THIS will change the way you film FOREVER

What if I told you you're making a fundamental mistake every time you film something? And this mistake is what's causing you and 90% of other videographers' shots to not look as professional or as impactful as they could.
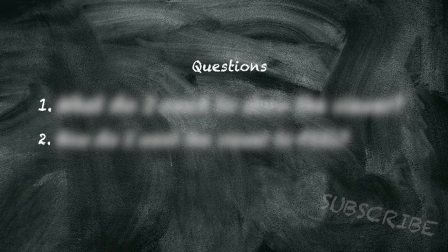11s
Now every single filmmaker regards two questions, which I'm going to reveal to you in this video, as the most important factors before filming every single shot, while most of us seem to neglect this entirely.
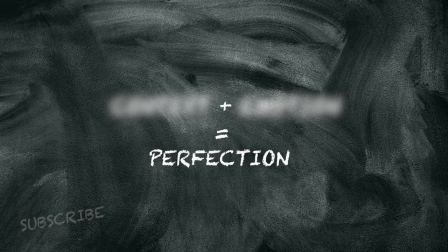22s
These two questions make up this very simple equation that will help you break away from the pack and take your footage from looking nice to really pulling in the viewer's attention and creating an emotional reaction that they'll never forget. Now, you're probably wondering, what am I doing wrong? Don't feel too bad though, because we're not all perfect and I did this wrong for a long time as well. And to demonstrate what this entire video is about, I'm going to take you back to an embarrassing memory of mine when I was on a Hollywood set in the 70s with the one and only Steven Spielberg.
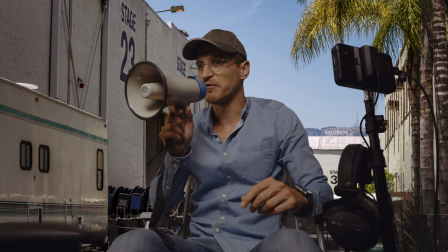54s Everybody,
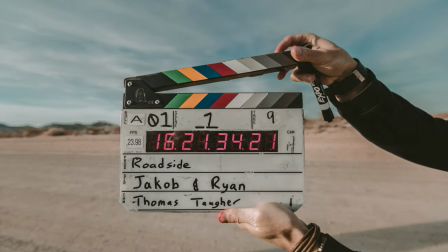57s I turn standing by. Yes,
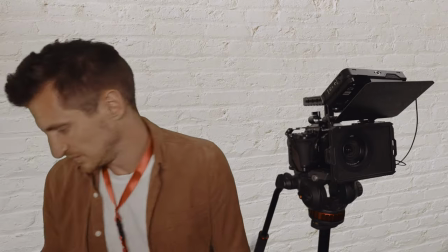63s Mr. Spielberg. Will you take a look at that extremely professional looking Hollywood camera equipment bag and tell me what lens you think we should use for this next shot?
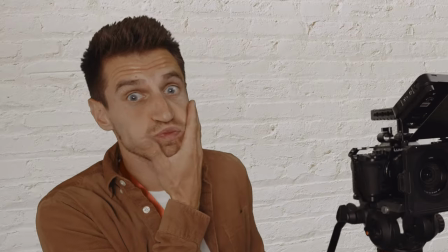73s This one? You can't just pick any old lens you dingo!
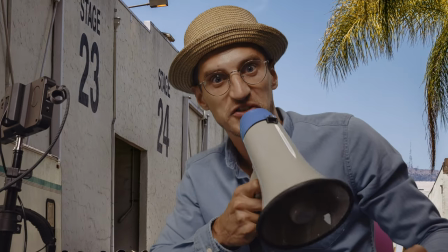78s Why the heck did I just go all Australian?
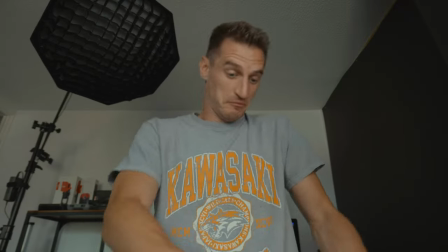81s
Well, it was at this point that I realized it's a bad idea to just pick any lens and that focal lengths must play a much bigger part in a shot Than I thought to avoid being slapped again.
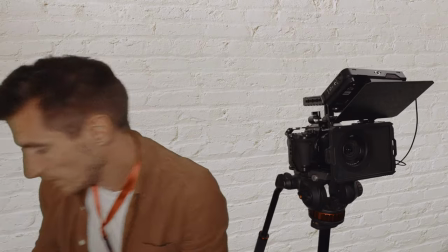90s
I decided to be a little bit more selective.
Okay. What about? What about this one, Mr. Spielblum?
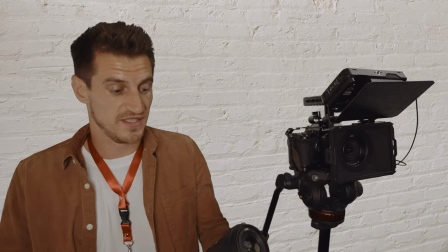95s And why? Because it looks mint and it gives you a nice blurry background.
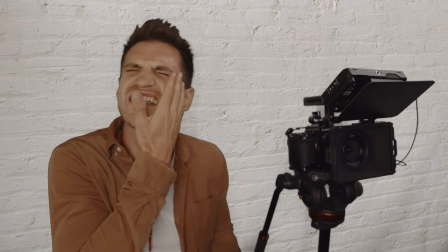103s Wrong again. Again. Sorry, son. I have a terrible habit.
And that is when I learned there's more to a great shot than how nice it looks. You can have a well-composed image, but if you miss out on the second thing, the shot will fall flat. And this is where our equation comes in. But I'm going to park this here for now and come back to 70s me and Steven later on. Because I want to give you some basic guidelines and point out the characteristics of typical focal lengths before we get on to that.
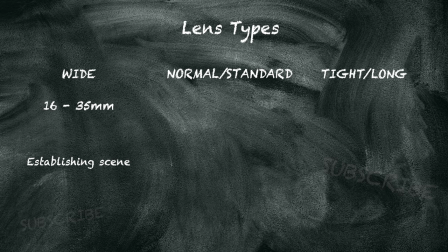130s
Wide lenses are typically used for establishing shots and setting the scene because you can get a lot more of the surroundings in the frame. Standard or normal lens, usually used for medium torso shots and conversations between two people because it's a more natural perspective,
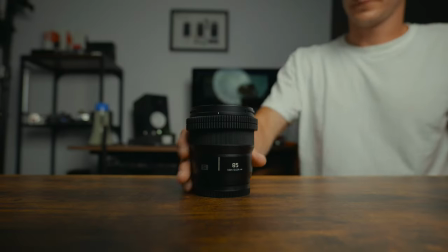146s
much like the human eye. Then we've got tight or long lenses.
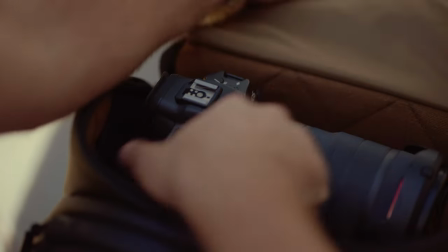148s
Now these are more zoomed in and show less of the surroundings normally used to show details and emotion because it isolates the subject from the background. Notice that I'm saying the word usually and typically. These aren't rules. None of this stuff in this video are rules. You can use them in any way you want but there's a few considerations and that's what this entire video is about and it'll become more apparent later on. It goes deeper than this, much deeper. Different focal lengths have distinctive qualities beyond just what fits in the frame and using lenses in a certain way can have a psychological impact on the way the shot is perceived.
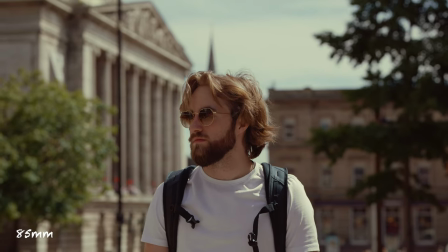184s
For example look at this shot of Morgan using a tight lens because not much of the background
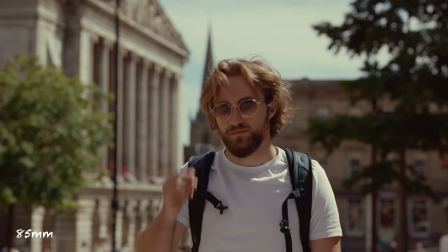189s
is shown he is quite dominant in the frame and the audience's focus is on him.
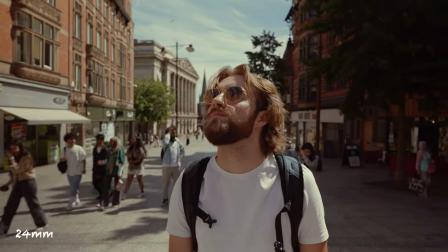194s
But look at the same shot on a wide lens even though he's taking up the same space in the frame more of the surroundings
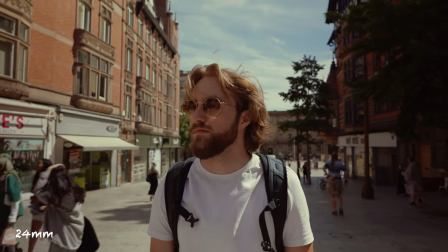200s
are shown which gives the illusion that the environment is larger making our character look small or insignificant.
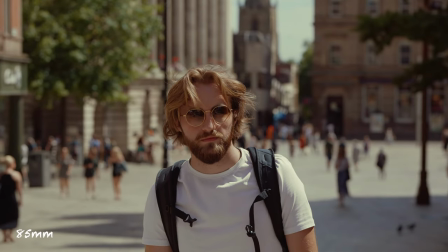206s
A long focal length compresses the image and flattens out the perspective which means it's bringing the background and the foreground closer together and changing the perceived depth.
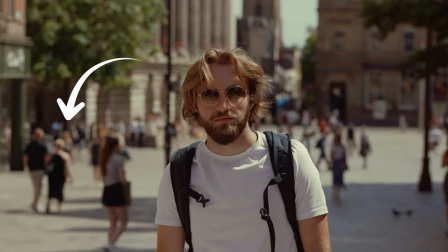215s
Look how close these people next to the Clark's shop seem to Morgan compared to how far away the same shop looks using the wide-angle lens.
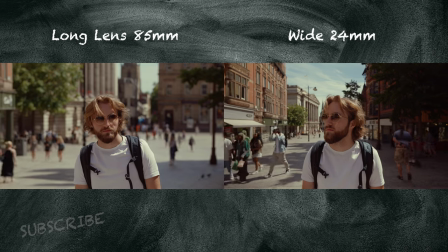223s
It seems a lot further away using the wide-angle and it's the same with this statue.
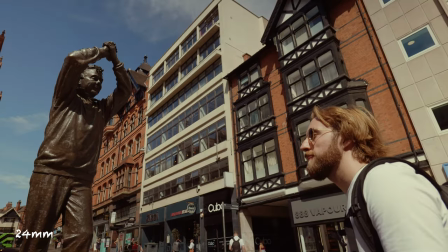227s
The wide-angle lens creates separation between Morgan and the statue but using the 85mm
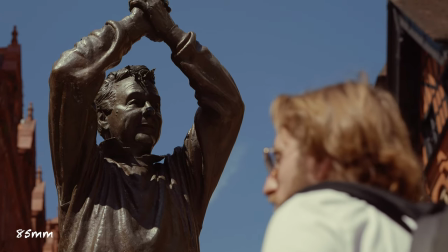232s
it brings them closer together whereas the 50mm looks way more natural.
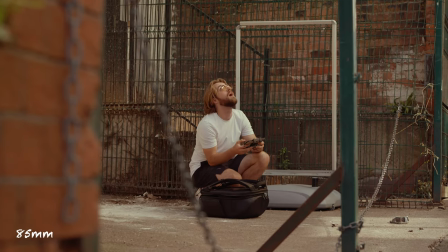237s
Using a tight lens a little further away creates the illusion that we're looking in at our
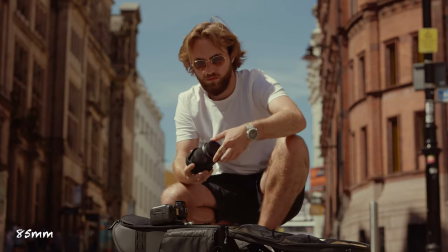241s
characters from afar whilst isolating them because of that out of focus background.